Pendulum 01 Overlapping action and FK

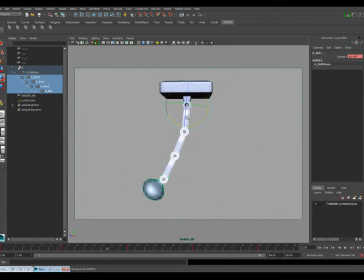(8:18)
We could actually have, instead of this upper part leading, we could have this lower part leading. And if we did that, I'm sorry, I'm doing this incorrectly. Grab the, let's see, the top 3, but leave this one first,
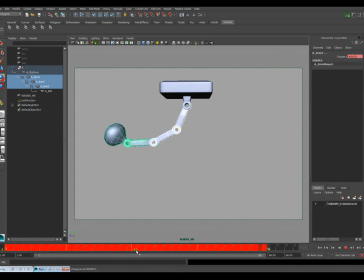(8:38)
and drag all of these back, and do the opposite here. So I'm now, the higher up the hierarchy, the later your keyframe happens.
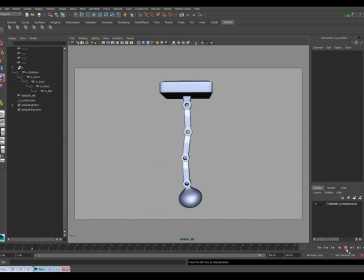(8:56)
Okay, if we do that, then it's going to kind of do a little bit of a different motion. At this point, now it feels like the ball is like pulling it a little bit. And if you want to see that even more exaggerated, we can continue to offset even more.
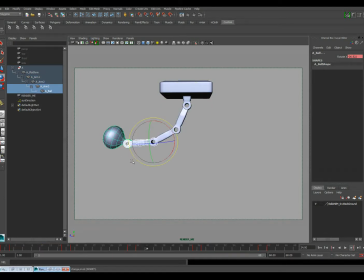Doing it wrong.
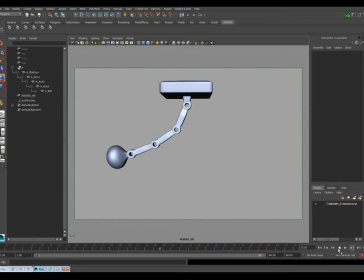(9:28)
And then you'll really see that it feels like the ball is like pulling it around, right? And so that's probably not what we would really want. It almost feels like it's playing backwards because we would be so used to seeing this thing dangle.
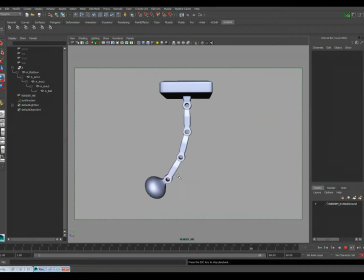(9:44)
But imagine instead that something's got a hold of this, like something's pulling the ball around at the bottom and causing that motion to happen. Okay, so this is called lead and follow again. So at this point, the rest of the hierarchy is following the ball, which is leading the motion.
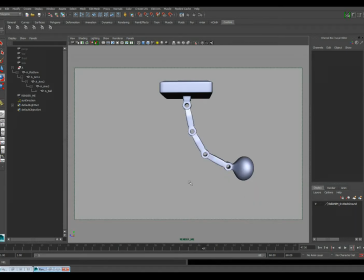(10:01)
And so that's just how motion works. Usually there is a source of the force. I'm going to undo this, and I'm not rhyming that on purpose, it's just a coincidence. There's usually a source for forces that cause motion to happen in any object.
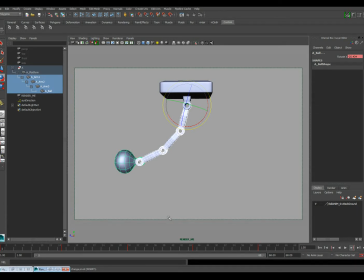(10:19)
If you are walking or stepping around, then you're pushing on the ground with the muscles in your legs. And so usually the source of that is your hips. So your hips are the first things that move. And so that leads your spine, and your spine will move around
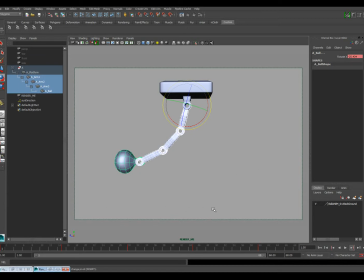(10:37)
as sort of a following gesture with the from the hips motion. So, but that doesn't mean that this has to be how the only way that we do this, okay?
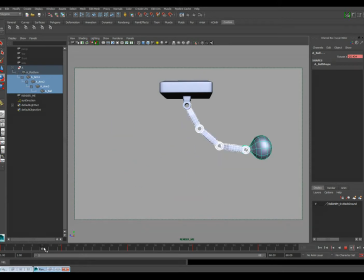(10:53)
Because it's kind of a very hard to plan option, right? We can also keyframe some of this in. So let's say that for this move here, I know how I want this motion to look. I know that this lower part is moving first, right?
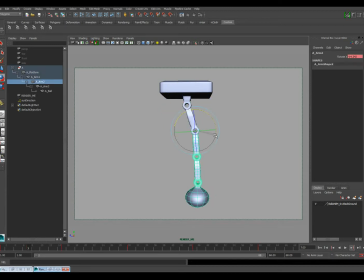(11:11)
And I know that I want these parts below it to kind of drag behind it. And so I'm actually just going in here in between this motion, and I'm just setting another keyframe that manually makes that happen the way I want it to.
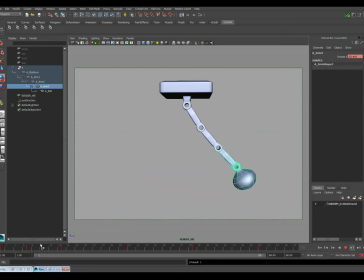(11:26)
So you'll see that. Okay, so now it actually feels like that's dragging a little bit again. And then when we get here to the top, I know that it's all going to change directions and come back, but not all at the same time, right? This piece is hitting up here on frame 15 and then changing directions.
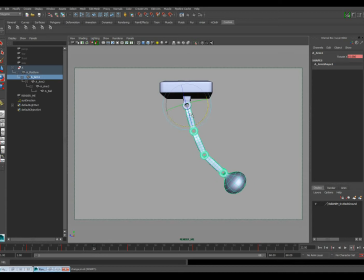(11:46)
But that part finished rotating first, and so all of these other pieces below it maybe haven't received that information yet. Okay, so I can have those drag behind a little bit more, and in fact I can even go
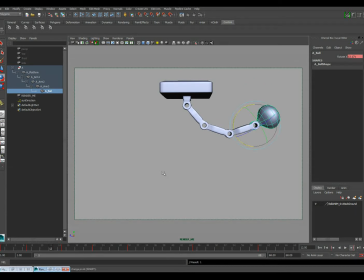(12:04)
up here right before it hits, right here, and I can even build in little bits of motion, maybe something like this. So maybe like right here I can have this overshoot like this.